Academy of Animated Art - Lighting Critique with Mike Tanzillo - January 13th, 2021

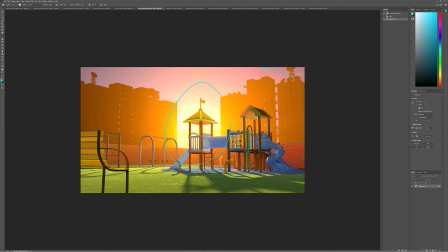[16:32]
Just because I really kind of like, it feels like this is now really becoming our central interest point, and all of this stuff can kind of go a little bit into darkness. So I'm wondering if you shouldn't vignette that a little bit.
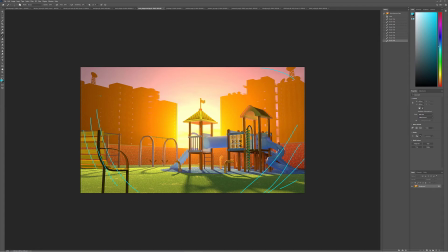[16:46]
Also, and I know I've talked about not doing a lot of depth of field on very large scale scenes, but you can add like a 5 pixel or less blur, maybe a 3 pixel blur on this bench in the foreground, and I think that would really help out a lot.
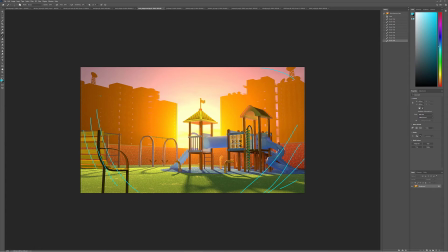[17:04]
So let's create a 2D vignette around the sides of this, and also that would help would be plugging this in, that like bit where we see through to the sky.
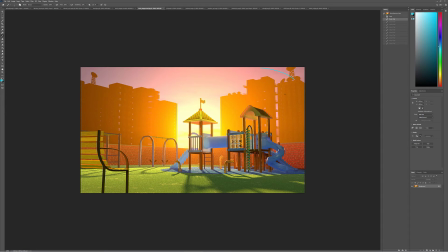[17:17]
Yeah, that actually will help make the world feel a lot bigger, and then vignetting that in and adding a little bit of depth of field would be really good there.
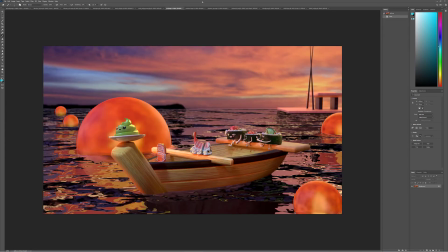[17:27]
Jeff, cool stuff. I think this is looking really great. I do want to create more variation as we fall back into space here. So I would like maybe find some reference of like ocean reference and look at some aerial perspective on it as it goes back into space,
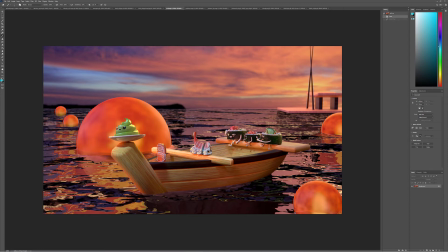[17:46]
because I think that'll really, really help you out and really kind of build that sense of depth, because the values are the same in the foreground as we move towards the background there. Orbs look a lot better. Maybe a little brighter on these guys in the middle. And then
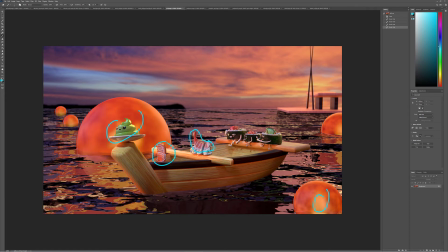[18:06]
the blue light, the cool light on some of these seafood components are kind of neutralizing the warm value. I would make those saturation points pop, because you don't want them to kind of get murky,
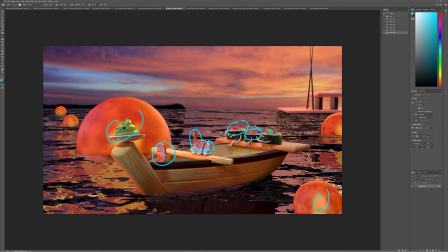[18:20]
because again you want them to be a little bit more on the warm side to kind of match their hero color. But this is really good. I would just hit those notes, then go on from there. Jordan, it's nice to see.
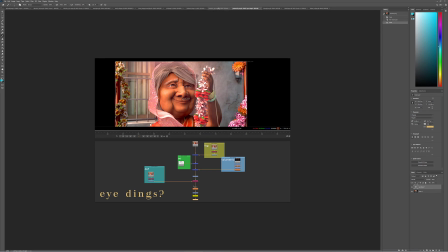[18:33]
Let's see. All right. For your iDinks question. It's a good question. It looks like you threw something in there. So on a static image, in all honesty, you can look at what I did in the Mr. Bean example in the character lighting course.
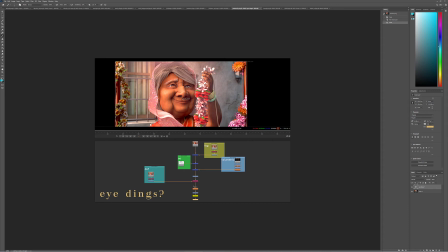[18:49]
Since it's not animated, I usually just either use a radial or a roto shape to create the shape of the iDing that I want, and then I literally will just like plus it on top of the image.
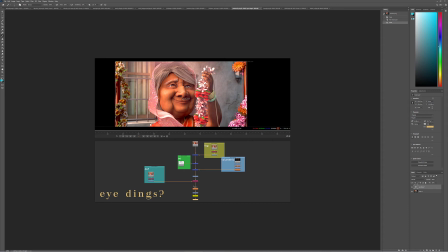[19:02]
There's no, unless I am specifically trying to reflect the environment, which I do anyway, which I have an inflection or environment reflection pass.
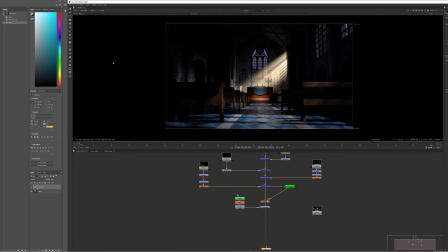[19:11]
But for the ding, it's literally like, let's say, actually I got this open.
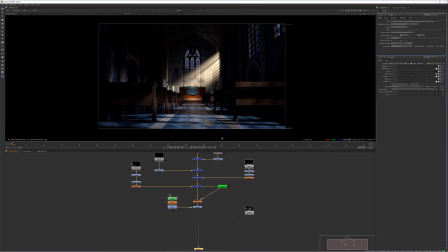[19:15]
Let me say, let's pretend, this is a weird example, but let's pretend that that I don't know, something like, let's say that this is the iDing in here. What I would do would be one of two things.
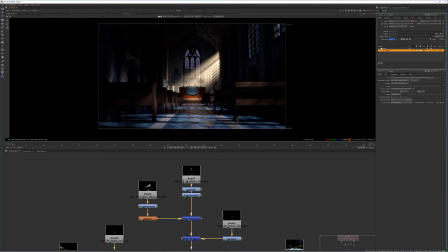[19:30]
I would let's say I want a very specific shape for this iDing, something like that. I would draw that shape, and again, in Nuke there are 600 ways of doing things.
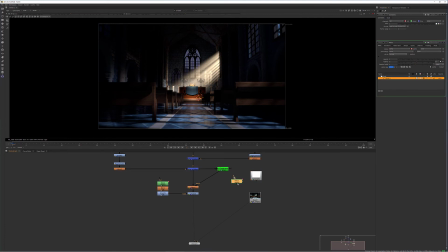[19:48]
I am a big fan of kind of separating each step out so that I can see them. Take this, merge this inside of here.
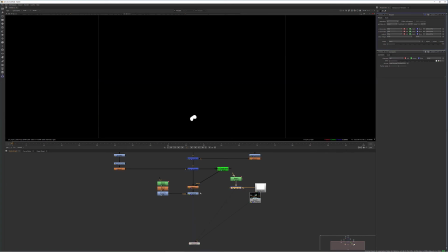[20:02]
So now we just have that shape. Oh, I didn't set this properly. Anytime that you see this, where your resolution isn't matching up between, like, say your drawn roto shape and the final image, it's because in your project settings, there's just like a different aspect ratio between them.
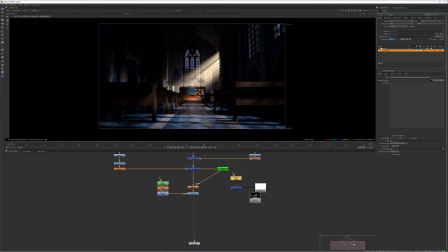[20:19]
All right, so now we've got that there. Move it up a little bit. Okay, so this is going to be my eye ding. I've got this. I will literally just take that and plus it over the top.
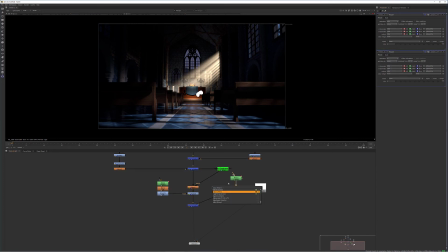[20:33]
And then again, you can add just like a little bit of a glow. You can add a little blur. You can add whatever you want to really make the eye ding.
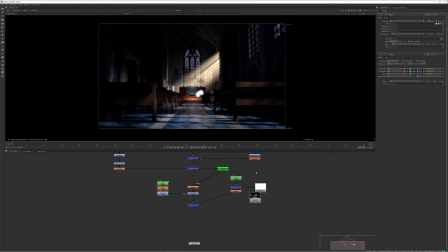[20:40]
Now you can, instead, if you want it to be like a perfect circle, you can also add a radial, which would kind of do the same thing and give you like some more control on that. So if I just want to make like a real little eye ding and just pop it right here on that.
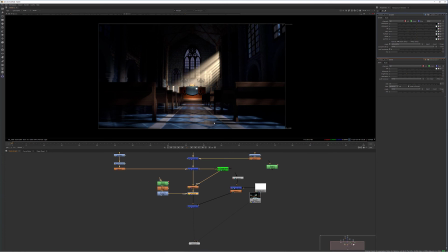[21:01]
There you go. So now it's got like a little eye ding on there. So again, you don't really have to get too complicated with it.
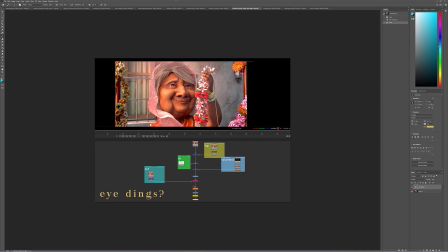[21:07]
It's just a matter of getting it in there. So in terms of your image, so we've got your Photoshop version versus the regular.
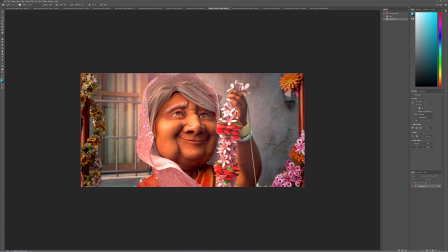[21:14]
I like this focusing in. I think that's really good. You've got a really nice richness going on her skin, which is so important, it turns out, with her. The more that we saw her being lit in the challenge, the more that really plays a role.
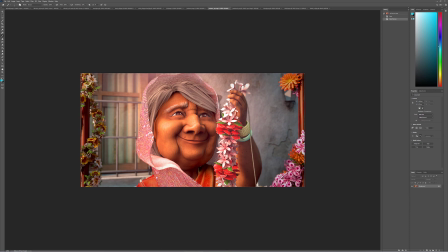[21:27]
I think the areas that you should focus in on, number one would be making these, like really beautifying these flowers a little bit. They're a little dark in their core. So maybe a little bit of ambient light in there, maybe a little bit of colored light in there.
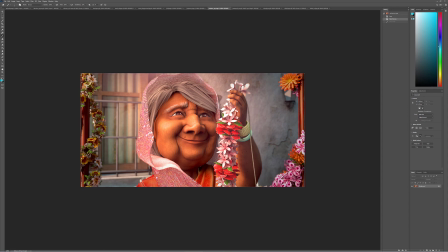[21:44]
Just something to kind of lift those values. Like, do you see how pretty these are? Making those kind of match actually all the other flowers would be really good. And then the second thing that I would focus in on is trying to get a little more variation in the shawl.
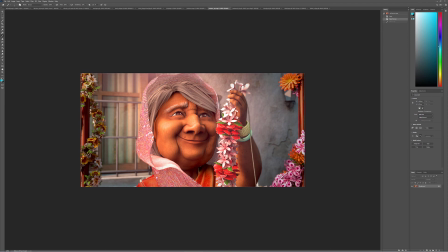[22:01]
You can do that a couple ways. You can make it like translucent and have light kind of penetrating through there. It just kind of is consistent in value around her head. And then I think you could actually,
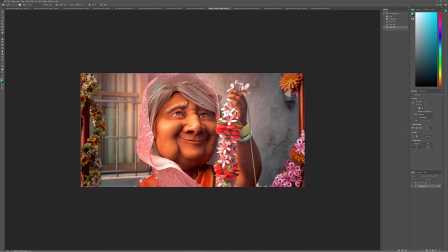[22:19]
in my head, I just want to make that background a little bit darker. Just to get her to pop forward a little bit more, and maybe even a little bit cooler. But I think that would help just from like a pure aesthetics on her standpoint.
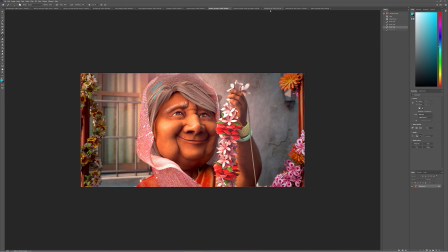[22:34]
But this is looking really good. Really great job. Mindy, so much fun.
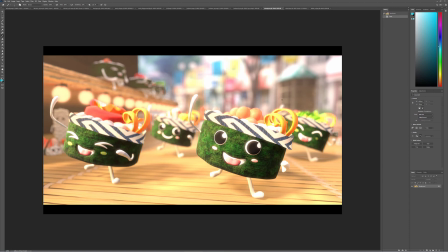[22:39]
Yeah, I think the depth of field, I think it looks good. It might be a little too strong. I don't want you to worry about getting used to it. I'm sorry. I don't, like, there's no, like, the only way to study depth of field look is to A,
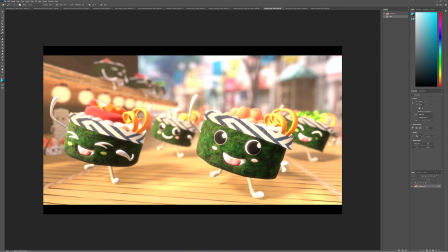[22:56]
understand what's going on, and B, just look at a lot of images. It's just going to take time. There's no like magic bullet to that one. The one thing that I would say is that I would like to see, and this is more in the background, a little bit more warmth in
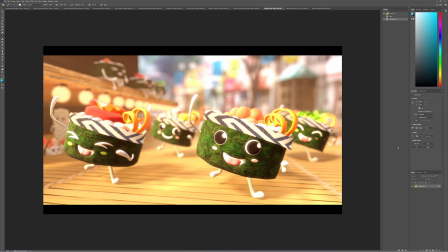[23:15]
the haze back there. Maybe, like, do you know what I'm saying? Like, because it's kind of like a warm day and just warm light would be bouncing around a little bit back there. So just looking at the background here, I think I think a little bit of a warmer light would look pretty good.
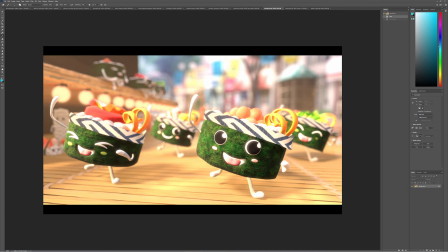[23:35]
Now in the foreground, I think all the background stuff looks pretty good. I do think that in the foreground we can
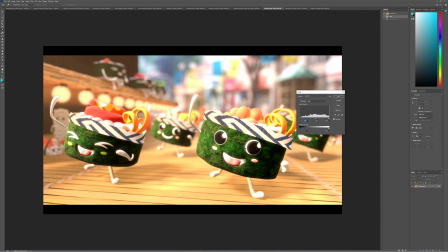[23:44]
pull down the darks just a little bit to get them to pop forward, and then really work on getting some good specularity in the skin. I would do, or I'm sorry, I guess it is their skin, whatever, the sushi wrap,
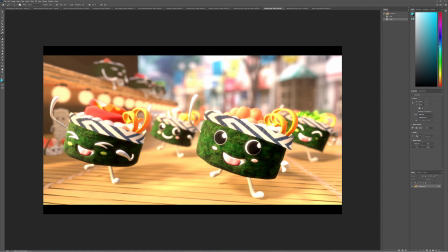[23:58]
because it looks a little bit matte, and it would be nice to get some of those specular highlights in there. You should scroll up through the lighting work in progress and feedback channel.
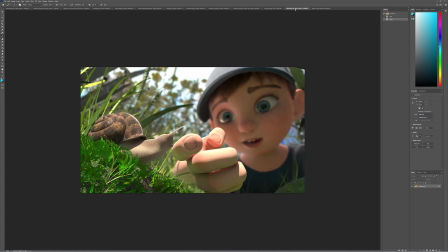[24:09]
You'll see some other examples of people doing that really well. All right, Shibly, thank you for your patience.
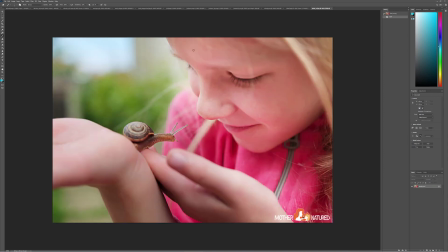[24:15]
I know you're at the end here. So for this one, I think this is really great reference. So notice the amount of light that's up here on her face, because light is bouncing up off the ground.
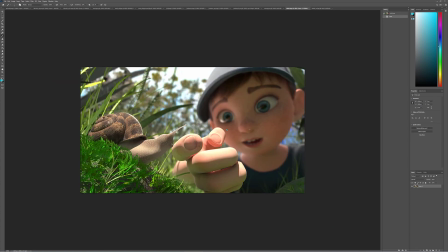[24:23]
I would like to match something towards that level on him. So getting a little bit more light bounce on him. And I also think it's really, really great reference for the snail itself.
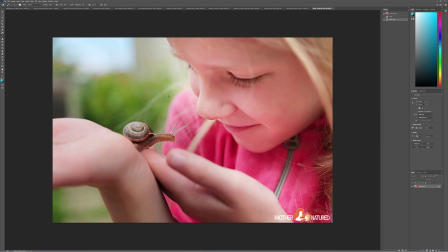[24:32]
Do you see how there's like, even in this kind of overall cool image, the snail itself has inherent warmth in the shell and in the body.
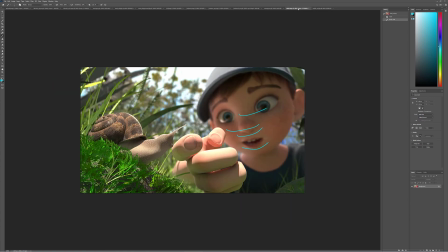[24:40]
Like, running right down the middle is just a little bit of extra warmth. And when we flash back here, that warmth is missing a little bit. So I would really like to see that placed in.